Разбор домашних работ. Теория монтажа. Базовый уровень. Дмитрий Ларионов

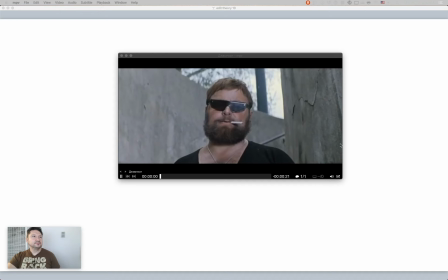Сделан для ускорения придания комичности.
Папаша, огоньку не найдется?
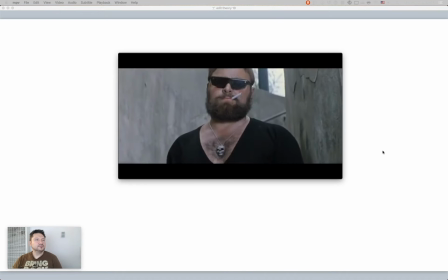А?
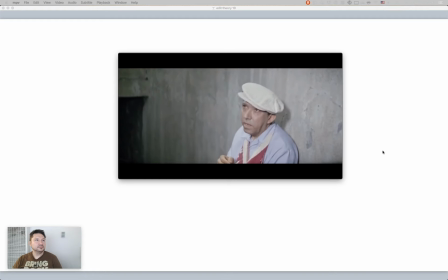Ты что, глухонемой, что ли? Да. Понятно.
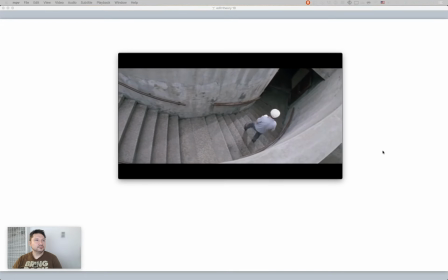Ага. Так. Давайте еще раз посмотрим.
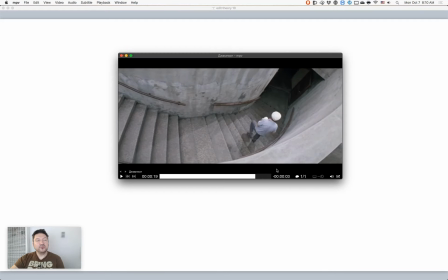Ну, второй, вот здесь, когда он разбегает, я думаю, что это чисто, знаете, пленка со временем стареет, поэтому, скорее всего, здесь так просто реставрационный такой эффект. Какие-то кадры, может быть, там покоцались.
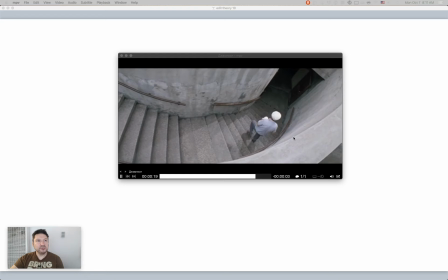А вот в начале, да, согласен, джамп-катик. Вот он раз, а вот второй раз.
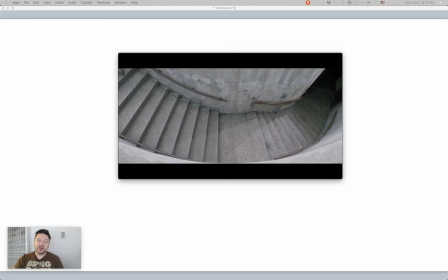Опять же, я думаю, что это просто какая-то фаза вырезана, потому что какого-то акцента я здесь не усматриваю. Поэтому я думаю, что это все-таки дефект реставрации. Просто вынуждены были что-то выкинуть.
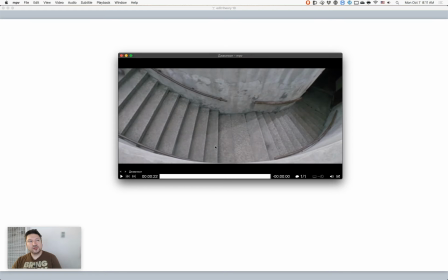Так, потому что мне кажется, чтобы это было приемом, он должен был бы пробегать больше. А тут какая-то одна такая одинокая фазочка вырезана. И все. Слишком мало, чтобы это быть приемом. Но я очень удивлюсь, если это действительно будет приемом.
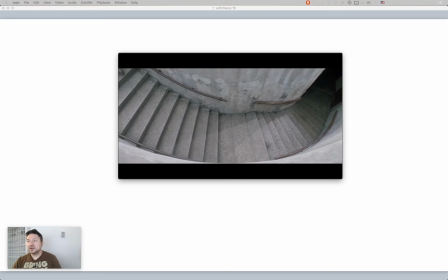Так, и шестой. Наконец-таки мы закончим с Сергеем.
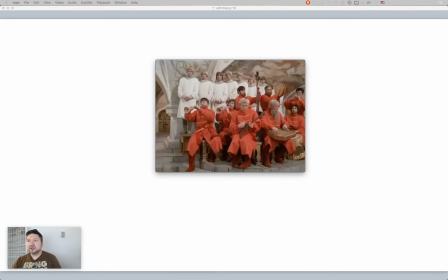Уж сколько у него примеров. Джампкат, когда Василий Иванович, для усиленной комичности, когда Василий Иванович вскакивает несколько раз подряд. А, ну это известный пример.
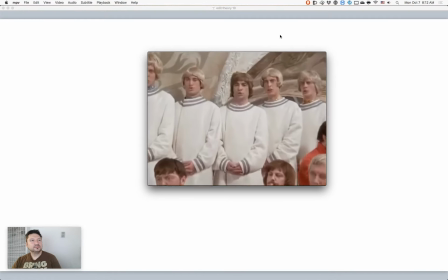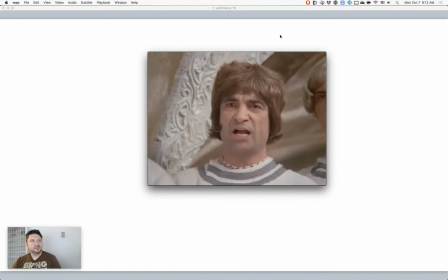Собака!
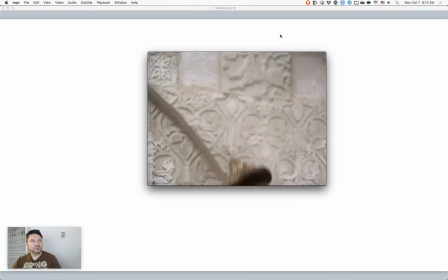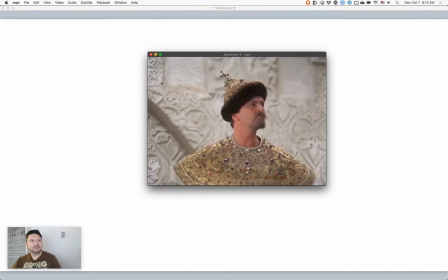Какая это собака?
Да, прям вот классика-классика.
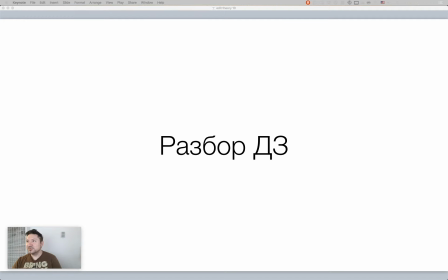Следующая работа Светланы. Светлана пока еще ничего не спрашивает. Светлана прислала работу. Так, смотрим. Монтаж по движению, направление скорости, отъезжающий автобус в начале. Затем Энни бежит достаточно долго по кадру. Но с одинаковой скоростью. и теряем направление из-за привязки к автобусу.
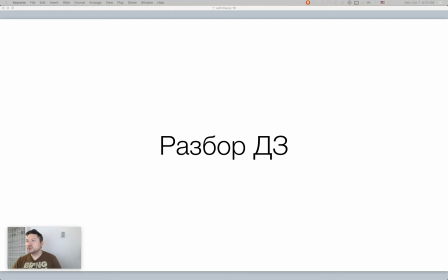В конце концов, трогающийся автобус и машина двигаются в том же направлении. Вау. Много всего. Давайте посмотрим.
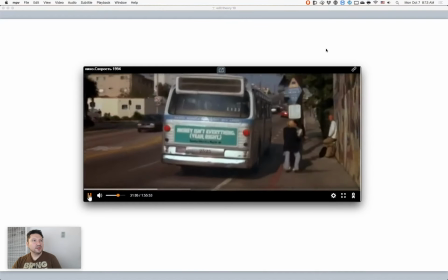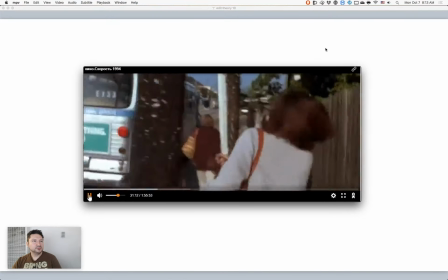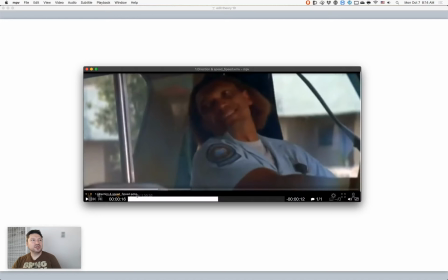Ну, здесь нет как такового монтажа по направлению движения, потому что она бежит на камеру и бежит налево по кадру все время.
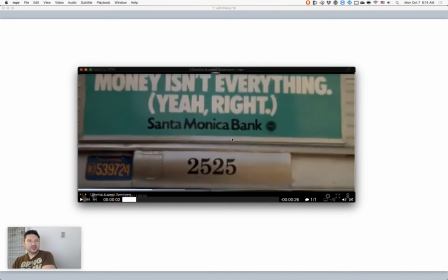Не ту полоску прокрутки пытаюсь прокрутить. Здесь она, автобус едет от камеры, здесь он от камеры.
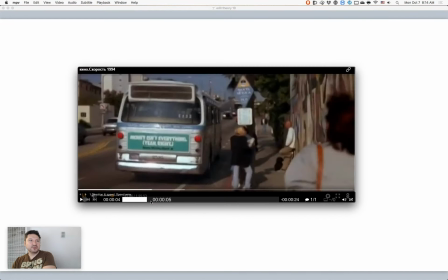Вот только разве что водитель у нас движется в том же самом направлении, что и Энни.
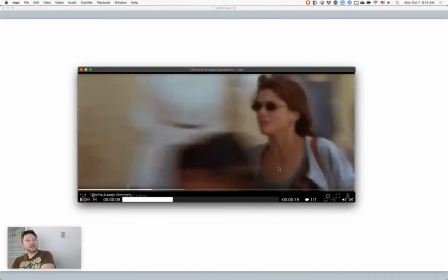Она же Сандра.
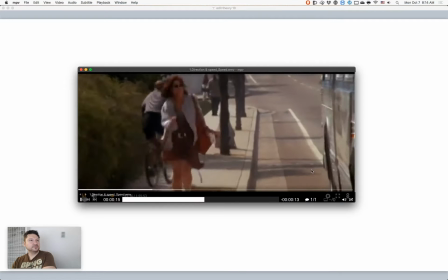На от камеры, на камеру. Здесь нет остановки.
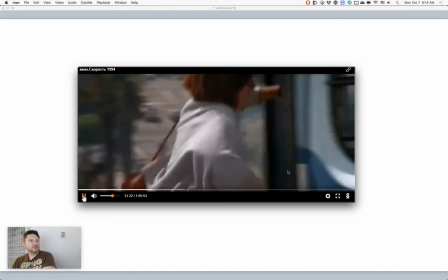Ладно, садись. Хорошо, иду. Ты хороший, добрый человек.
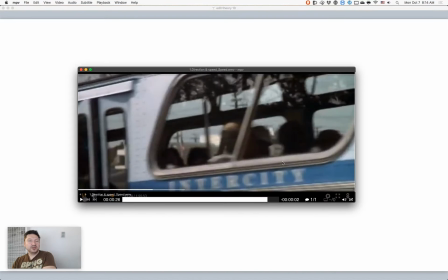Но, да, вы абсолютно правы, что почему нет запутывания зрителя, потому что привязка к автобусу, да.
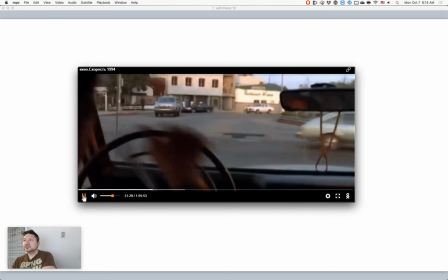То есть она бежит к нему. Так. Поэтому, да, как монтаж по...
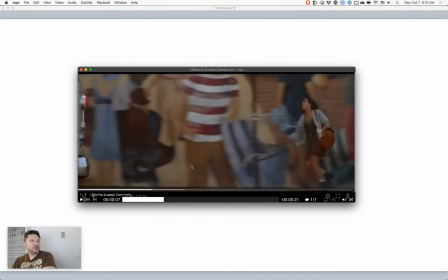монтаж по скорости движения здесь.
Скажите ему, чтобы остановил.
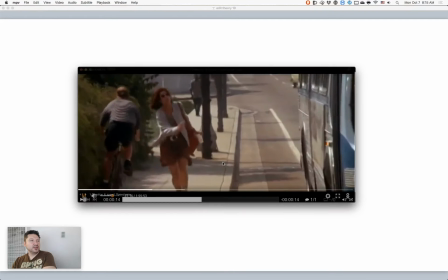Черт.
Ну если присмотреться, да, видно, что здесь она бежит медленней. Такой больше такой вот рысцой, когда бежит от камеры. Так.